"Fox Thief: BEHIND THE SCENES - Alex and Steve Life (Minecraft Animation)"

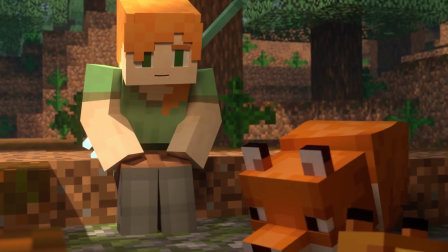2s
Hey, what's up everyone? Little Thomas here, bringing you the behind the scenes video for Fox Thief.
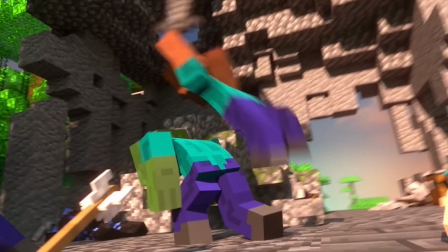11s
After finishing both Ocean Monument and Lost Steve, I was debating whether to even do a third Alex Steve animation right away, instead of taking a break to do something a bit more original.
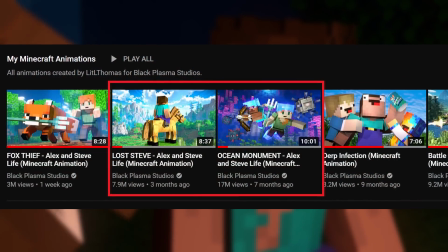19s
However, after seeing just how well my last two animations performed,
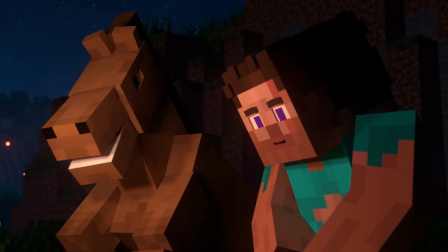23s
and realizing I still had a bunch of ideas left around after Lost Steve, it seemed right just to finish the year off doing one more Alex Steve.
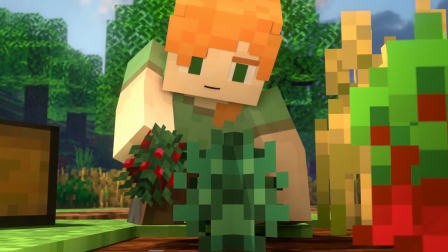30s
A lot of this planning occurred while I was still planning Lost Steve, so I'm actually missing a fair bit.
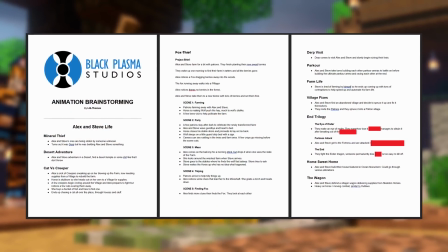35s
I brainstormed quite a few Alex Steve animations, and eventually I decided to adapt an old animation that I'd cancelled years ago,
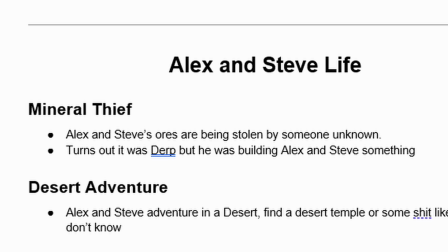42s
Mineral Thief, which is a running meme in BPS these days.
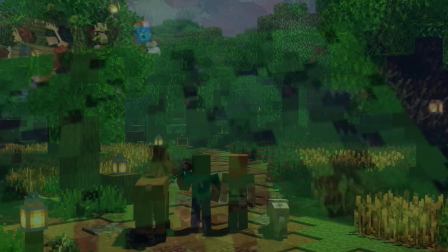46s
The original idea was a random miner would get his minerals stolen by Derp,
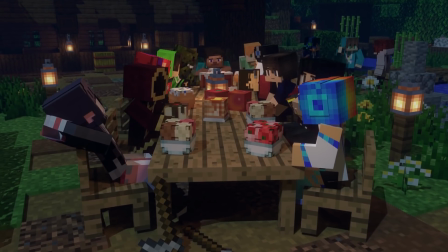51s
but I adapted it into Alex Steve, and instead of Derp, I decided to include a fox.
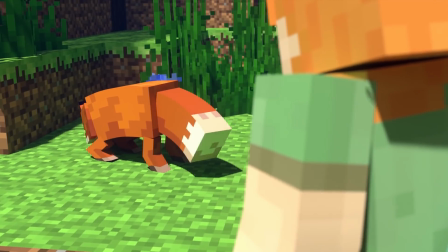56s
The fox was originally a concept going to be used in Skyfall's Woodland Mansion animation.
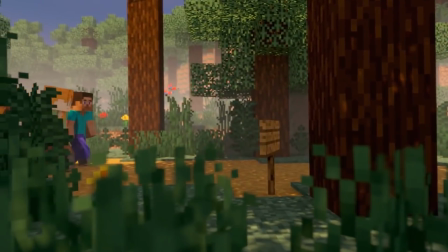61s
The plan was to include the same fox that cameoed in Village Raid to help Alex Steve raid the Woodland Mansion, and afterwards the fox would become Alex's counterpart, like the wolf is to Steve.
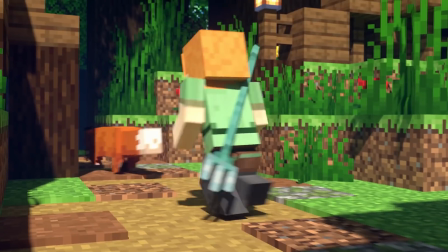70s
However, when Woodland Mansion was cancelled, we just continued adding small cameos for the fox here and there.
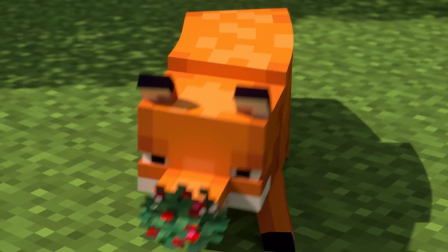76s
After realizing the fox can pick up items in Minecraft and carry it around its little mouth,
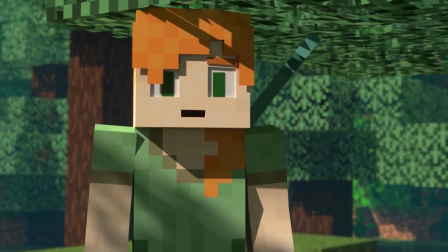81s
I decided to adapt my Mineral Thief idea to incorporate the same fox from Village Raid.
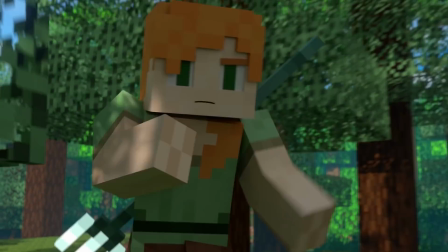85s
However, I couldn't come up with a reason as to why the fox would steal minerals from Alex Steve.
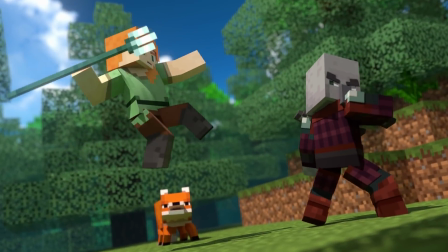90s
It seemed a bit weird, like, the fox wouldn't eat the minerals, would he?
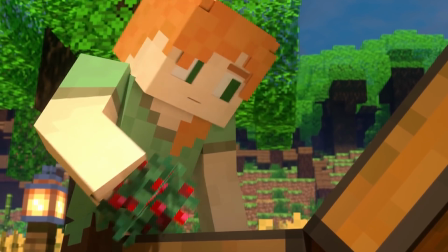93s
After a while, I decided to forego the mineral part of the animation and instead have the fox steal newly planted berries to feed her baby fox,
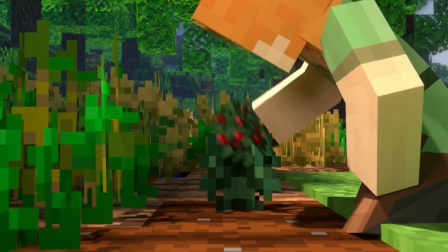99s
although the story afterwards was originally quite different.
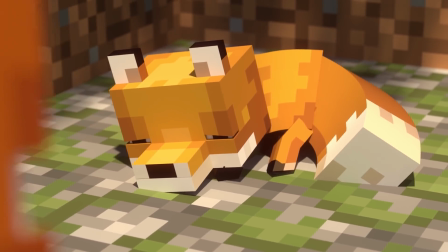103s
Instead of running off into the forest, the fox would have run down into Alex Steve's mineshaft underneath their house,
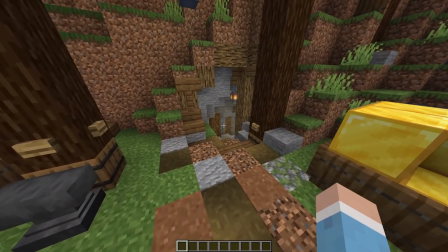109s
and instead of pillagers, they would have just been attacked by normal mobs and cave spiders and stuff like that.
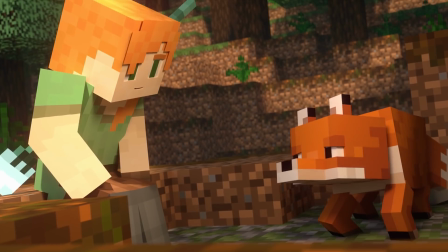114s
The mother fox would have eventually sacrificed herself to save the baby fox, and Alex would have later adopted the baby fox.
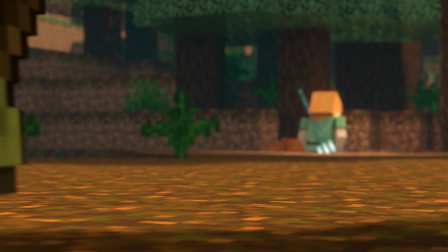121s
However, this ending seemed a bit too dark for an Alex Steve animation. Not only that, but Alex Steve's house is beginning to get a bit crowded as it is.
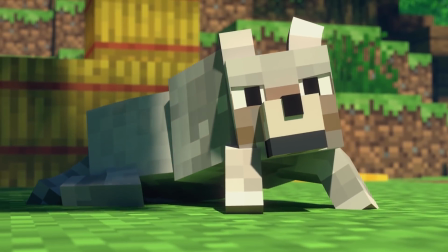129s
Not only do they have a wolf, they now have a horse from Lost Steve.
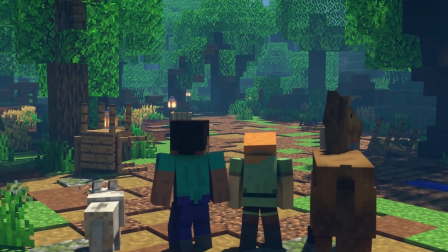133s
So, it seemed a bit weird adding yet another four-legged character to the family.
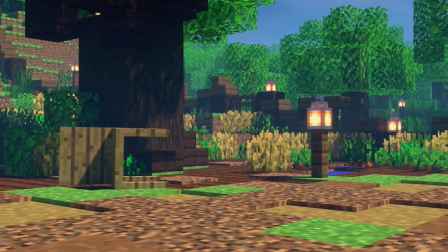139s
Not to say that that can't happen in the future. Maybe I can revisit this idea of Alex adopting the baby fox in a later animation, but we'll have to wait and see.
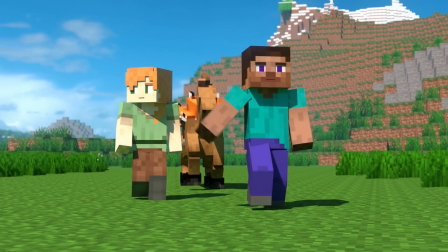148s
So instead, I changed the ending to have both foxes survive. After I decided the mother would survive, I decided to change the color of the baby fox,
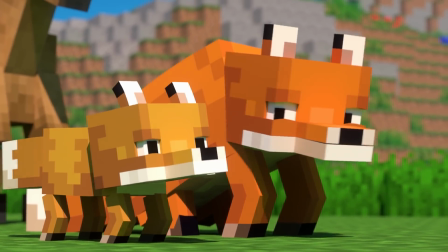154s
just to differentiate himself from the mother if one day they end up coming back into an Alex Steve animation and the baby fox is all grown up.
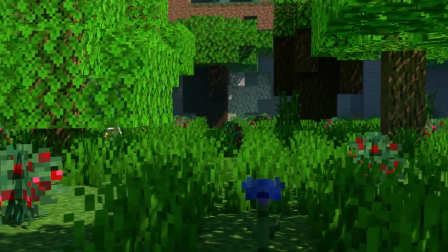162s
It'd be hard to distinguish who's who if the mother's still alive and the baby fox is full size.
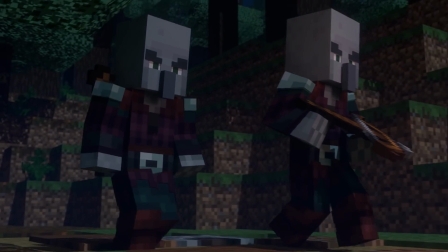168s
The pillager aspect came pretty late into planning once I'd scrapped the mineral idea.
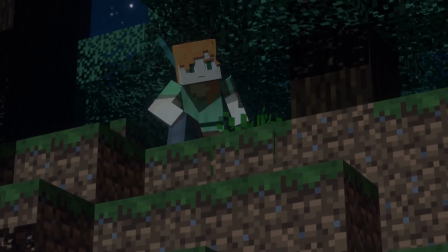172s
The idea of the pillagers were that these were very specific pillagers.
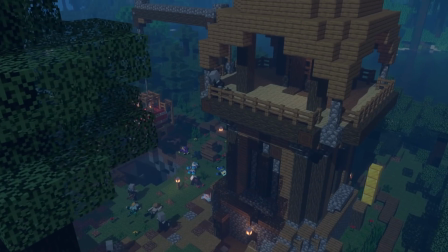177s
They weren't just your regular ragtag of pillagers. Instead, they were specifically after berries.
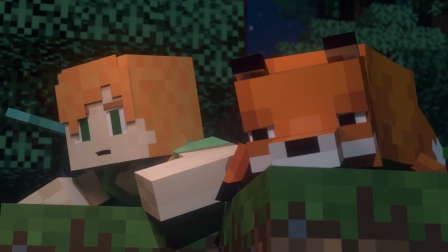183s
They were taking all the berries from anywhere they could find, which was the reason why the fox had to steal berries from Alex and Steve.
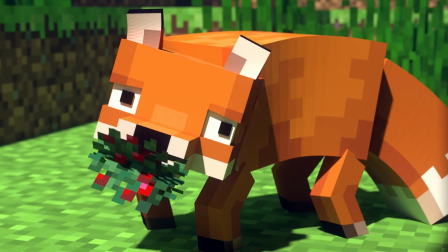191s
The pillagers had taken them all, and the fox couldn't find any berries for her baby. I did all the set design myself this time, since there wasn't really much building needed.
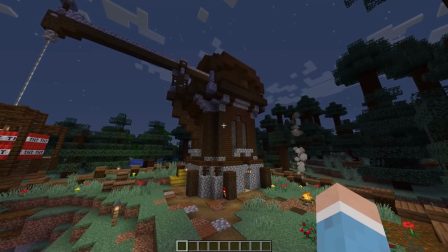200s
I didn't need any massive jungle temples or anything like that, just a small pillager outpost, which I felt like I could do myself.
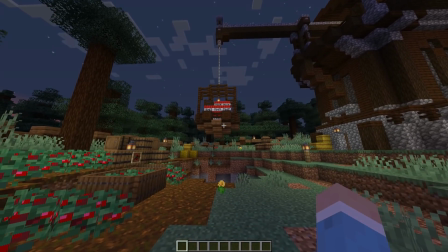206s
The hardest part for me was building the TNT crane,
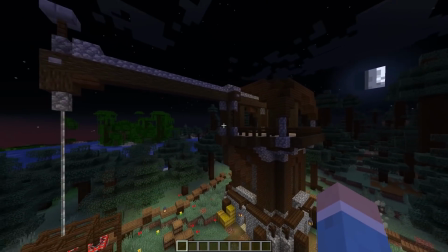209s
as I was trying to make it fit the Minecraft pillager aesthetic and not look completely unrealistic in Minecraft, despite, you know, there's no cranes in Minecraft.
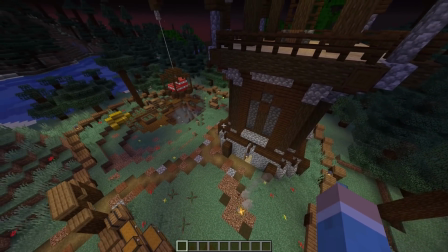218s
Then I needed some rigs.
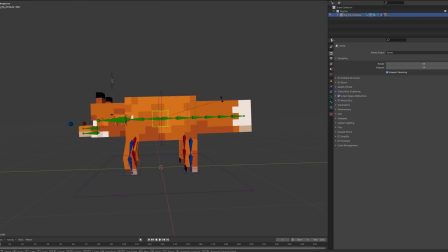221s
The fox rig was made by one of our riggers, Phoenix209, with slight alterations made by me for the baby fox, just scaling it down, making the head a bit bigger.
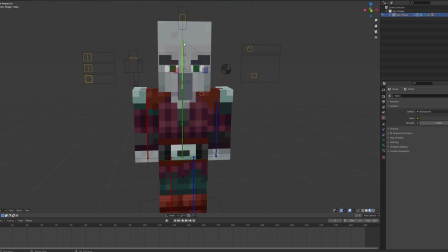230s
Our pillager rig is an updated version of our V3 rig, edited by Skyfall to have chunkier heads.
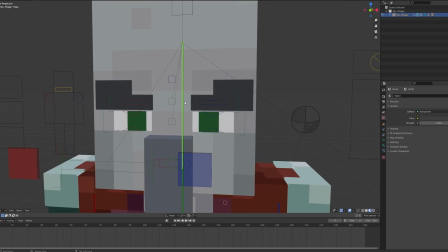236s
I then took the rig and edited the eyebrows to make them look more pillager-like, although bending the eyebrows can look a bit strange, that's why I didn't do so in the final animation.